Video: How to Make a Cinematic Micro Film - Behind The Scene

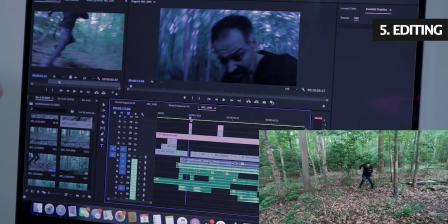[9:37]
This is me running around like a madman, holding on to the Canon 80D with the
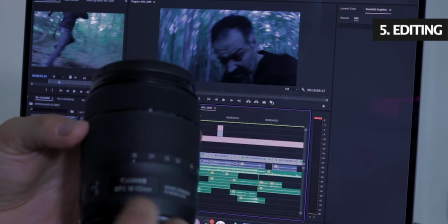[9:45]
18-135 lens, and I had this on wide at 18mm.
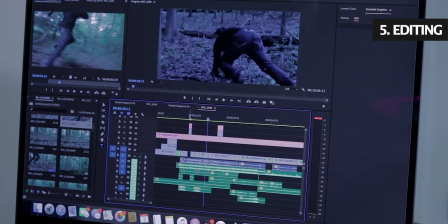[9:50]
The next piece is this footage of me falling down. We did maybe about 10 takes This was the one that seemed more natural. The camera follow through was really nice. So we end up going with this one. The other elements when you're doing the video editing is the color grading.
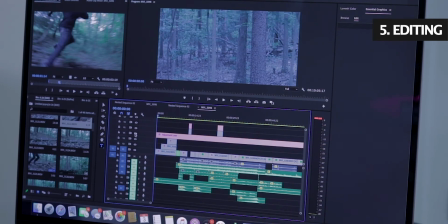[10:09]
I just want to show you guys how the camera footage looks when I try to use a CineStyle profile in my Canon 80D. So this is what it looks like.
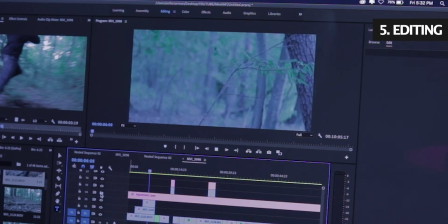[10:26]
And this is what I've turned it into. So you guys can see the difference.
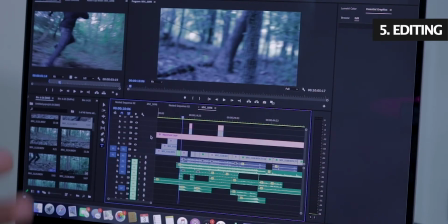[10:32]
And typically what I do, I bring down the midtones a lot. In this case, I turned the white balance temperature, made it a lot colder than it was. And then I also turned on the saturation. Those are some of the basic things I did.
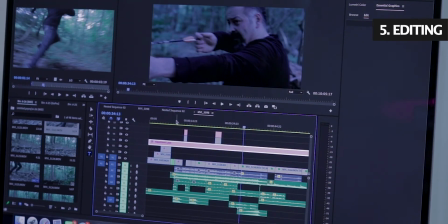[10:47]
This is the bass soundtrack I chose for this.
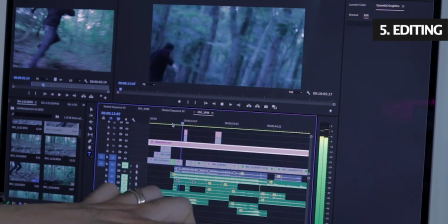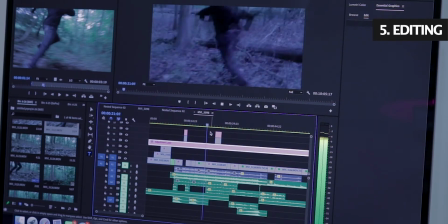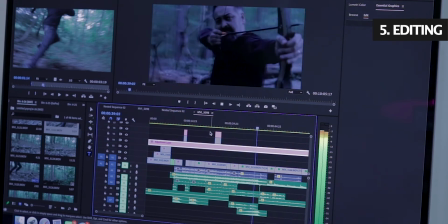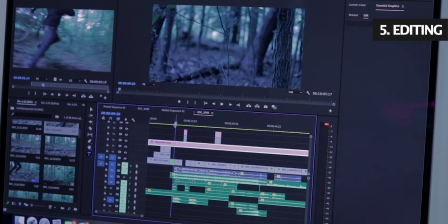[11:29]
This is my breathing. This is the crow sound, the bird sounds that I have.
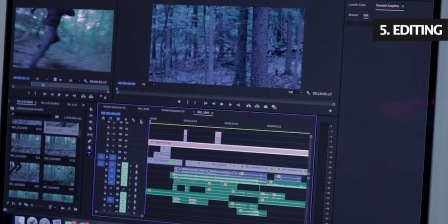[11:45]
This is just the environment sound I have with the birds. Again, these, most of them I get from Epidemic Sound. I'll put a link down in the description, not sponsored.
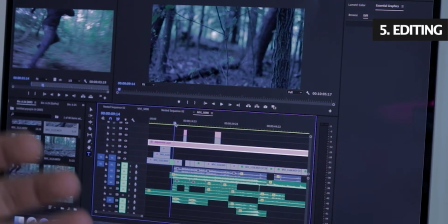[11:58]
And this is to kind of like really have that really punchy entrance when the character jumps in. This is the sound I drop in the beginning.
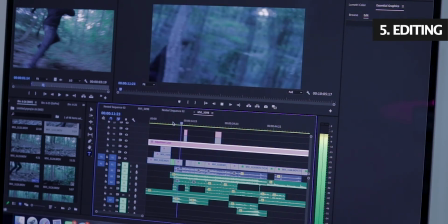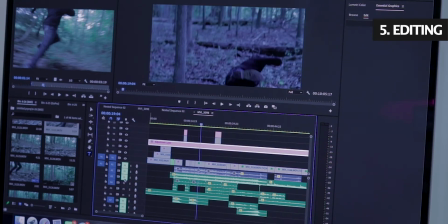[12:18]
Now I want you guys to listen to all of these layers without the music.
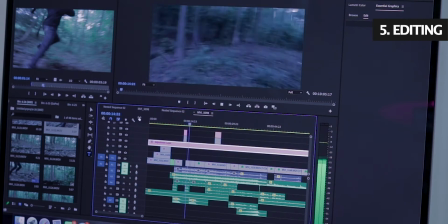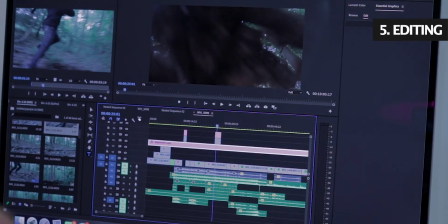[12:48]
This is as I get closer to the bow and arrow, I introduce the zombie noises.
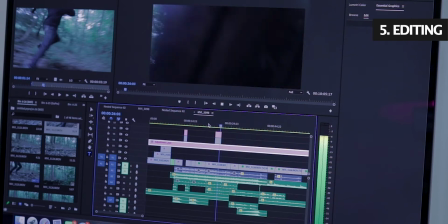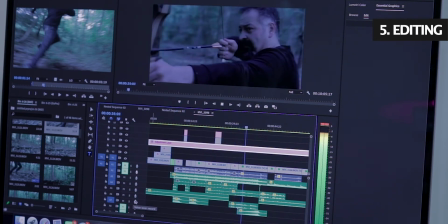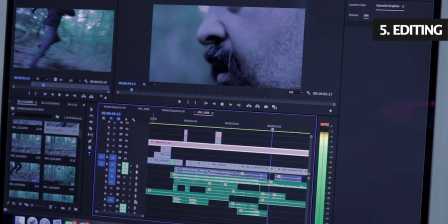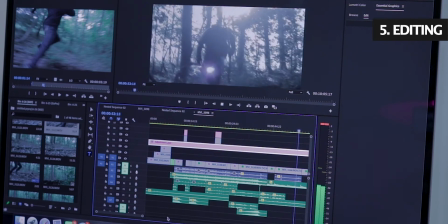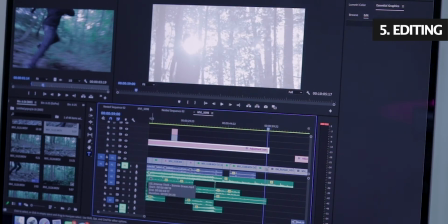[13:31]
And here's from the beginning, all of them combined.